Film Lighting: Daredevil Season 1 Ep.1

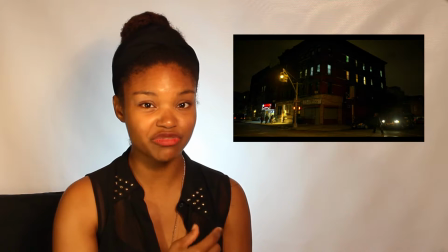4:03 I think all these choices are very deliberate, and it leads right into now where they go and talk to Karen inside, and she's describing
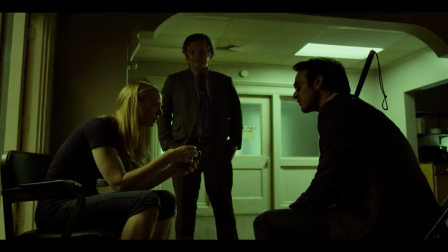4:13 basically, what is she describing? Just what happened to her in jail and how she's all messed up about it.
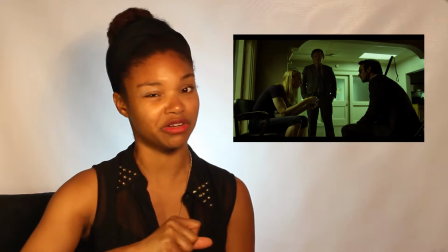4:21 But again, now we have this yellow light that's a little bit greenish this time, emphasizing again this sick feeling.
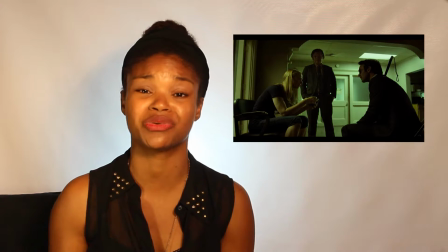4:29 It's following up with she doesn't know who to trust, she can't go home, she doesn't know where to go. It's just disturbing.
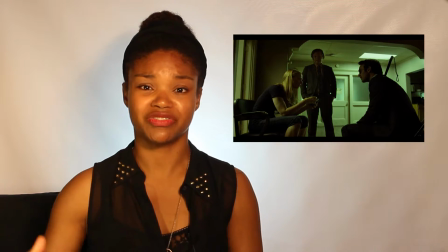4:35 It leaves this feeling of
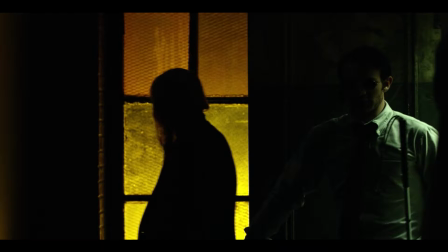4:39 ick. Okay, now when they go into Matt's apartment for the first time, or when Karen visits there for the first time, clearly that's not Matt's first time, but the yellow here is a brighter tone.
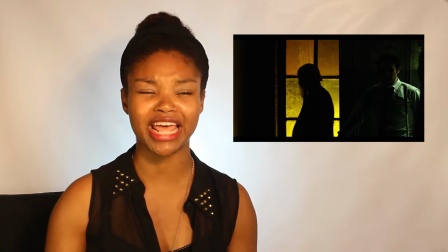4:54 It has a different symbolism. It gives you a feeling of like hope, maybe maybe he can protect her.
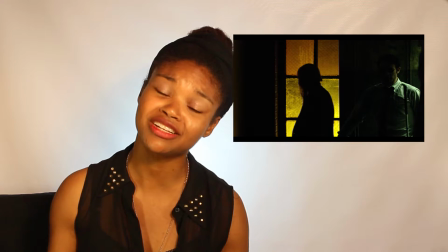5:02 Maybe there is hope for her. Maybe she won't die in a jail cell somewhere. Maybe everything will be okay.
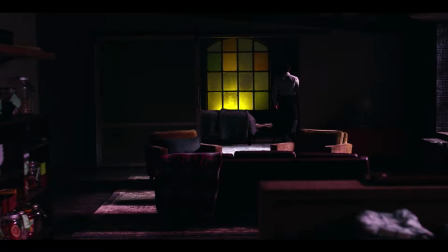5:08 Okay, I love the lighting in this scene here. Now, she walks into his apartment, and the yellow theme is still deep in the background, but you have this purple, right? This intriguing, alluring. This purple is saying, like, I'm mysterious.
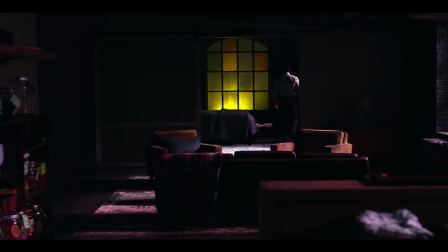5:25 Things here could be magic. What's going on here? Anything can happen.
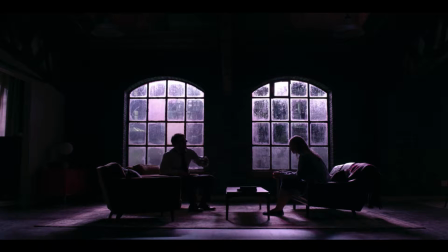5:31 This is where she starts, like, really inquiring about Daredevil's blindness. How did you even come to this place? She starts, like, really becoming intrigued with Matt's story,
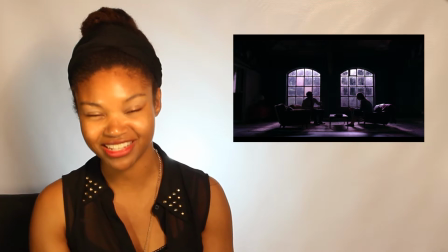5:44 and she changes her clothes in front of him, and he's all like, oh, I can't see you, except I totally see everything.
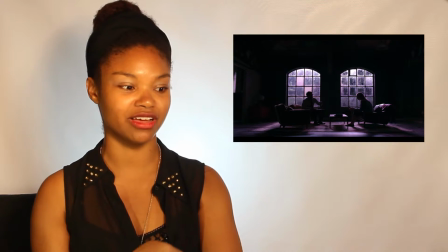5:50 Anyway, it's just this idea and feeling of, what's the word I'm looking for?
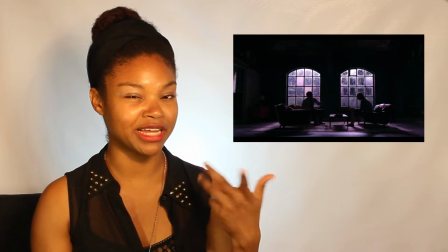5:58 Where anything can happen. But anyway, you know the feeling I'm talking about, where anything can happen.
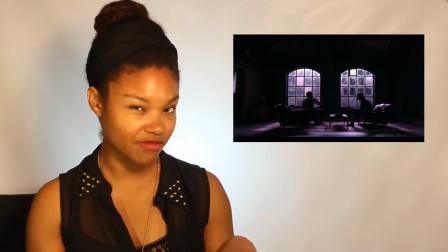6:06 She also starts having the conversation about Union Allied.
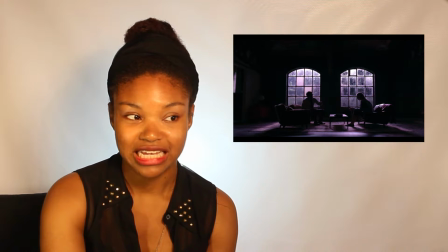6:11 And the talking about Union Allied is very significant because this is where Karen becomes deceptive.
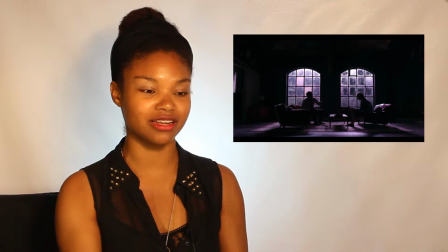6:20 This shows another side of purple.
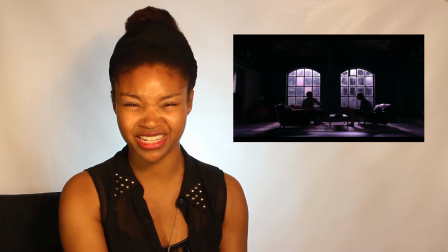6:22 Dark purple can invoke feelings of gloom and sadness, frustration, and also can represent corruption.
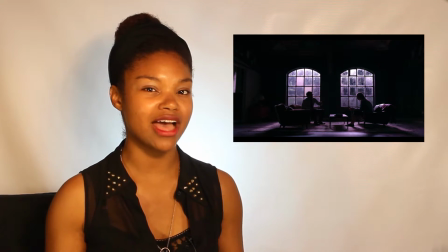6:30 So maybe she's not as trustworthy as they thought she was. Who knows what her story is at this point. Now we're going to talk about some of the blue light that we see in episode 1. Blue light, for those that don't know, have like, it has so many, just a plethora of meanings. But one of the things that blue is associated with in the Bible and some other, I don't want to call it ancient, but can only think of ancient. Some other established writings, hardness of heart. So we see the blue when there's the conversation between the bad guys.
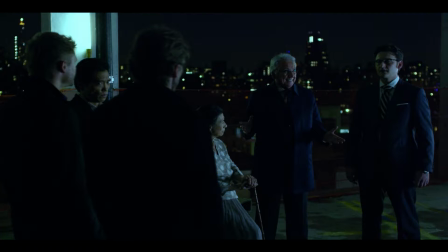7:14 There's the bad guys circling the parking lot, and they're all having that conversation under the pale blue, which is different than the royal blue.
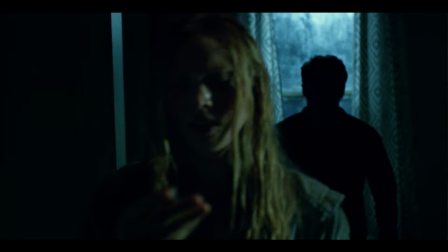7:22 You also see the blue when Karen is being attacked at her apartment, when she goes to put her Union Allied thing to the side, or whatever deceptive thing she's trying to do.
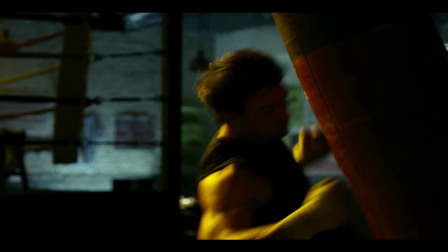7:36 Also, you see the blue again at the gym. This is the scene I want to talk about because there at the gym, it was just so wonderfully put together where the blue is juxtaposed with the yellow.
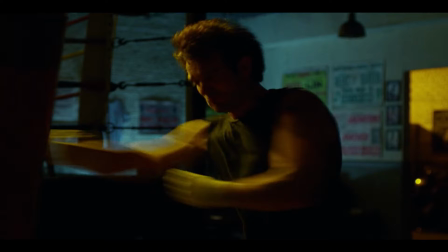7:48 And the theme there is that although the blue is
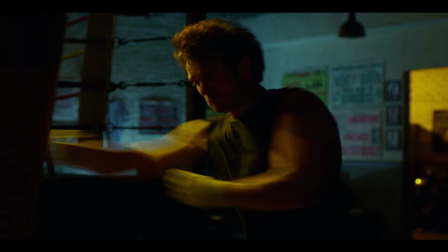7:55 hardness, like
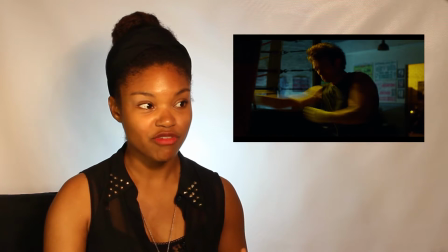7:57 and the key with that is that although the blue is representing like an unforgiving, spiteful, frigid kind of
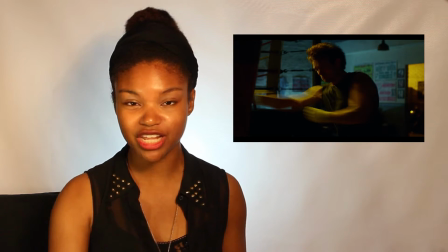8:07 vibration, you also have the yellow, which at the same time is
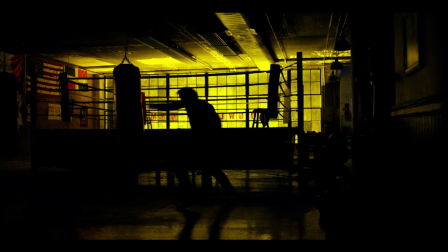8:12 putting forth the symbolism of glory and light and redemption.
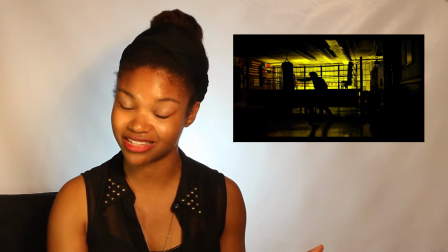8:19 So it's really interesting to me. And also, I just want to say as a side note that I love that how in this series,
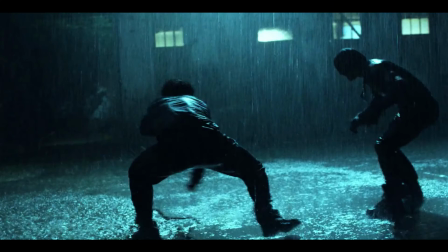8:27 when you're in the dark and they're having fighting scenes, you can actually see what's going on in the dark. Because so many times you have, I don't know, scary movies or fight scenes or things that are happening in the dark in so many other
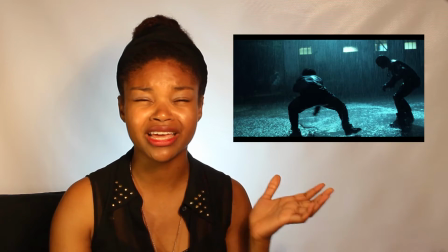8:42 series or representations, and you just are like, what's happening? I can't see anything.
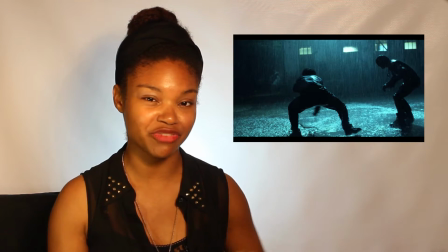8:47 What's going on? But this team does a very good job of showing you what's happening in the dark,
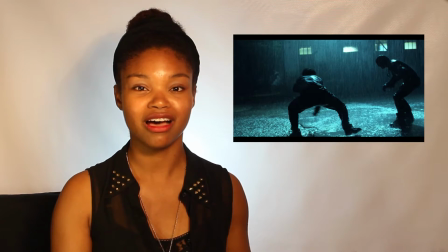8:54 which is very imperative because the majority of this storyline takes place in the dark.
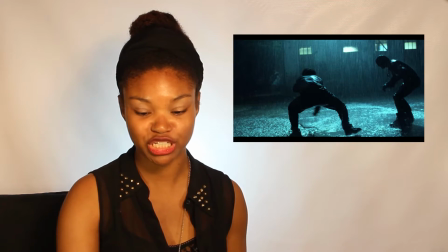8:59 I also personally greatly appreciate when the lighting is so intentional.
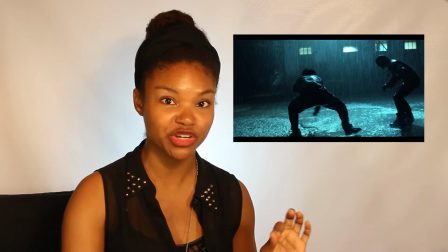9:05 Colors hold so much meaning, and when you're attempting to get a story across visually,
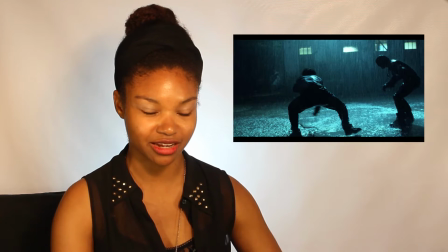9:12 or even if you're just trying to be very literal with the emotions that you translate, this to me, I mean,
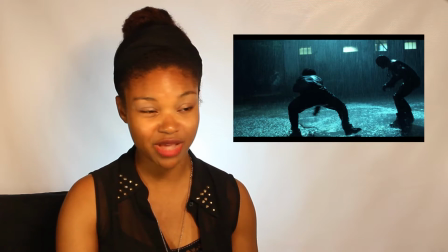9:20 I don't know, this is like, I just do this for fun. So even when you have the security guard that is offed, or he offs himself,
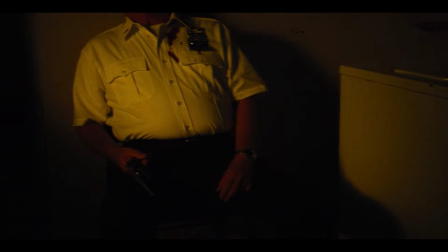9:28 or whatever the situation is, and he's under that sick yellow light, but his daughter comes in and finds him in the blue light,
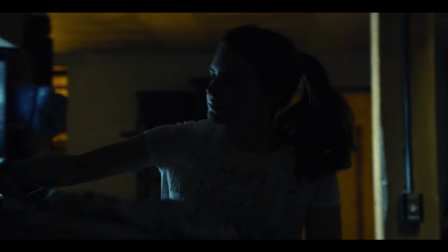9:35 and it's like she's already in a position where she's like,
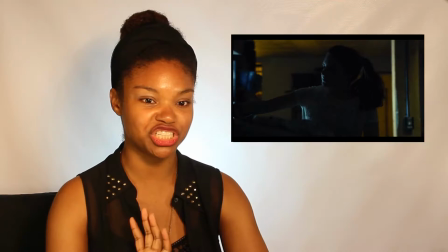9:40 that shade of blue indicates like that she's kind of like at calm, at peace, and then she turns the corner and it's like that sick yellow.
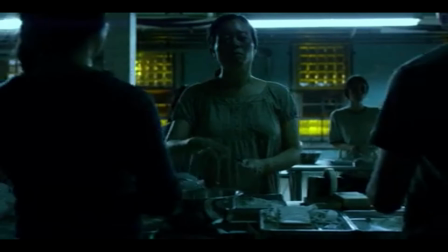9:48 Then you also have, again, the pale blue light as the drugs are being handled. They're being packed away, and the people are kind of like in this lull haze, but then you have that bright yellow coming from the window from the outside, which is like hope.
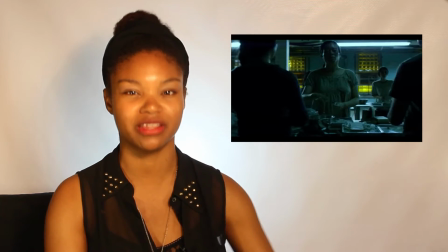10:04 Maybe out there something is better than what's happening in here, right?
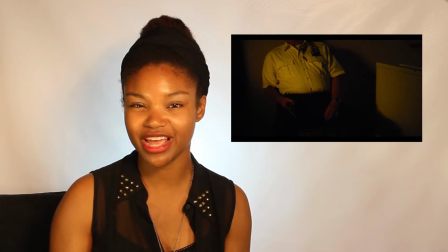10:10 Oh, and also the shade of yellow, circling back a little bit,
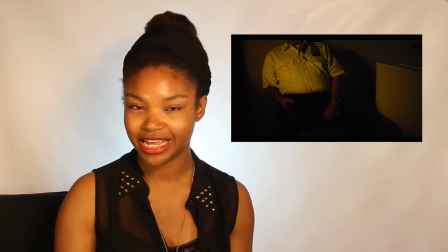10:14 when it shines down on the security guard is not that deep green sick yellow.
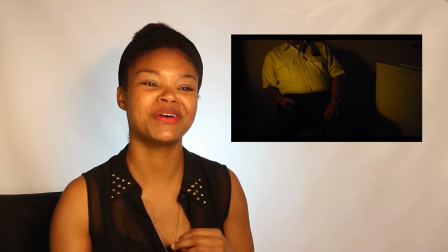10:21 It's like a paler sick yellow, which is almost reminiscent of like caution yellow.
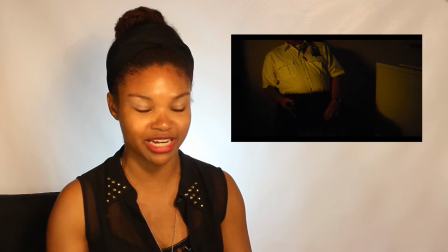10:28 Like, wait, hold on, something is about to be crazy right now. It gives you like a little warning of the scenes to come.
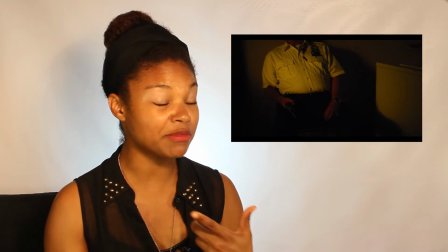10:33 And also like can be translated as cowardice, like yellow back, like a yellow belly or whatever.
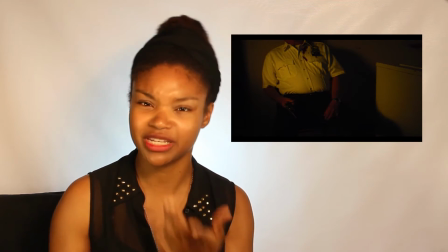10:42 What's the term when they say like I'm yellow chicken or whatever, but like I'm scared,
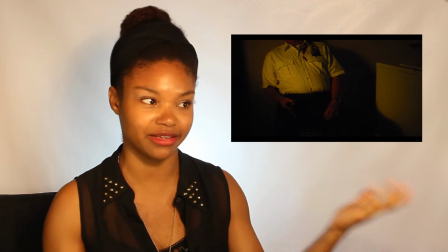10:47 like I'm choosing the coward's way out by taking the way out, you know, that he took. So also I just really appreciate the consistency of the color scheme, because it's like these different shades of blue, yellow, but it's telling a different type of story with the way they're introducing the blues and the way that they're being repetitive with the yellow. The blue that we see coming up in the next scene is like where the scene where the guy,
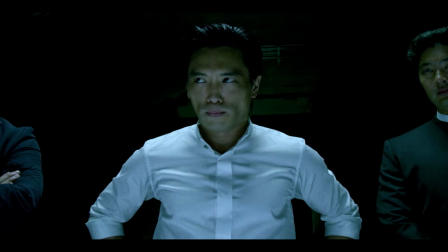11:19 this guy, the bad guy, the light indicates it being sinister, because the pale blue is now mixed with this fluorescent white. So it invokes this feeling of like,
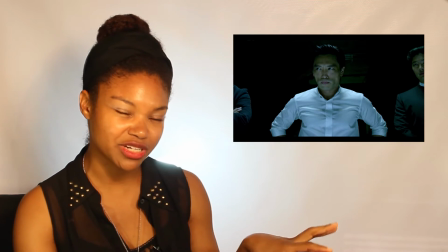11:33 instead of it being like the sadness that the blue by itself would give you, it gives the feeling of like intentional mean.
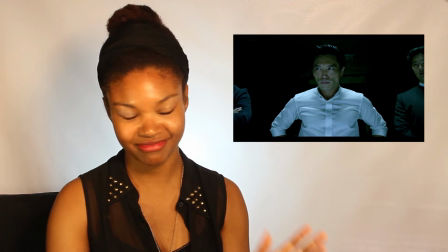11:40 And I just love the way they lit this series.
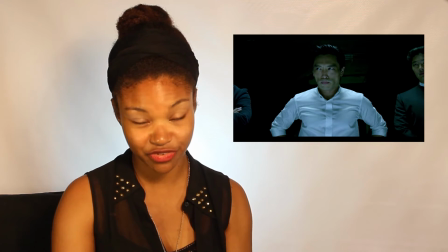11:44 Anyway, also the fluorescent light shows up again, this white,
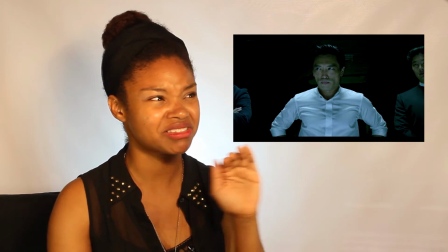11:50 you know that feeling you get when the lighting is this overhead line is this fluorescent white.
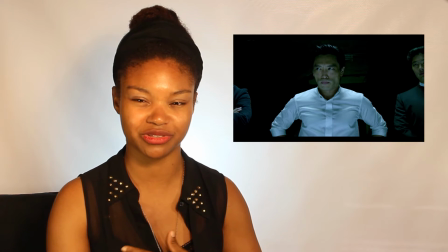11:57 It's unnatural. That's the terminology. It's just like feels wrong.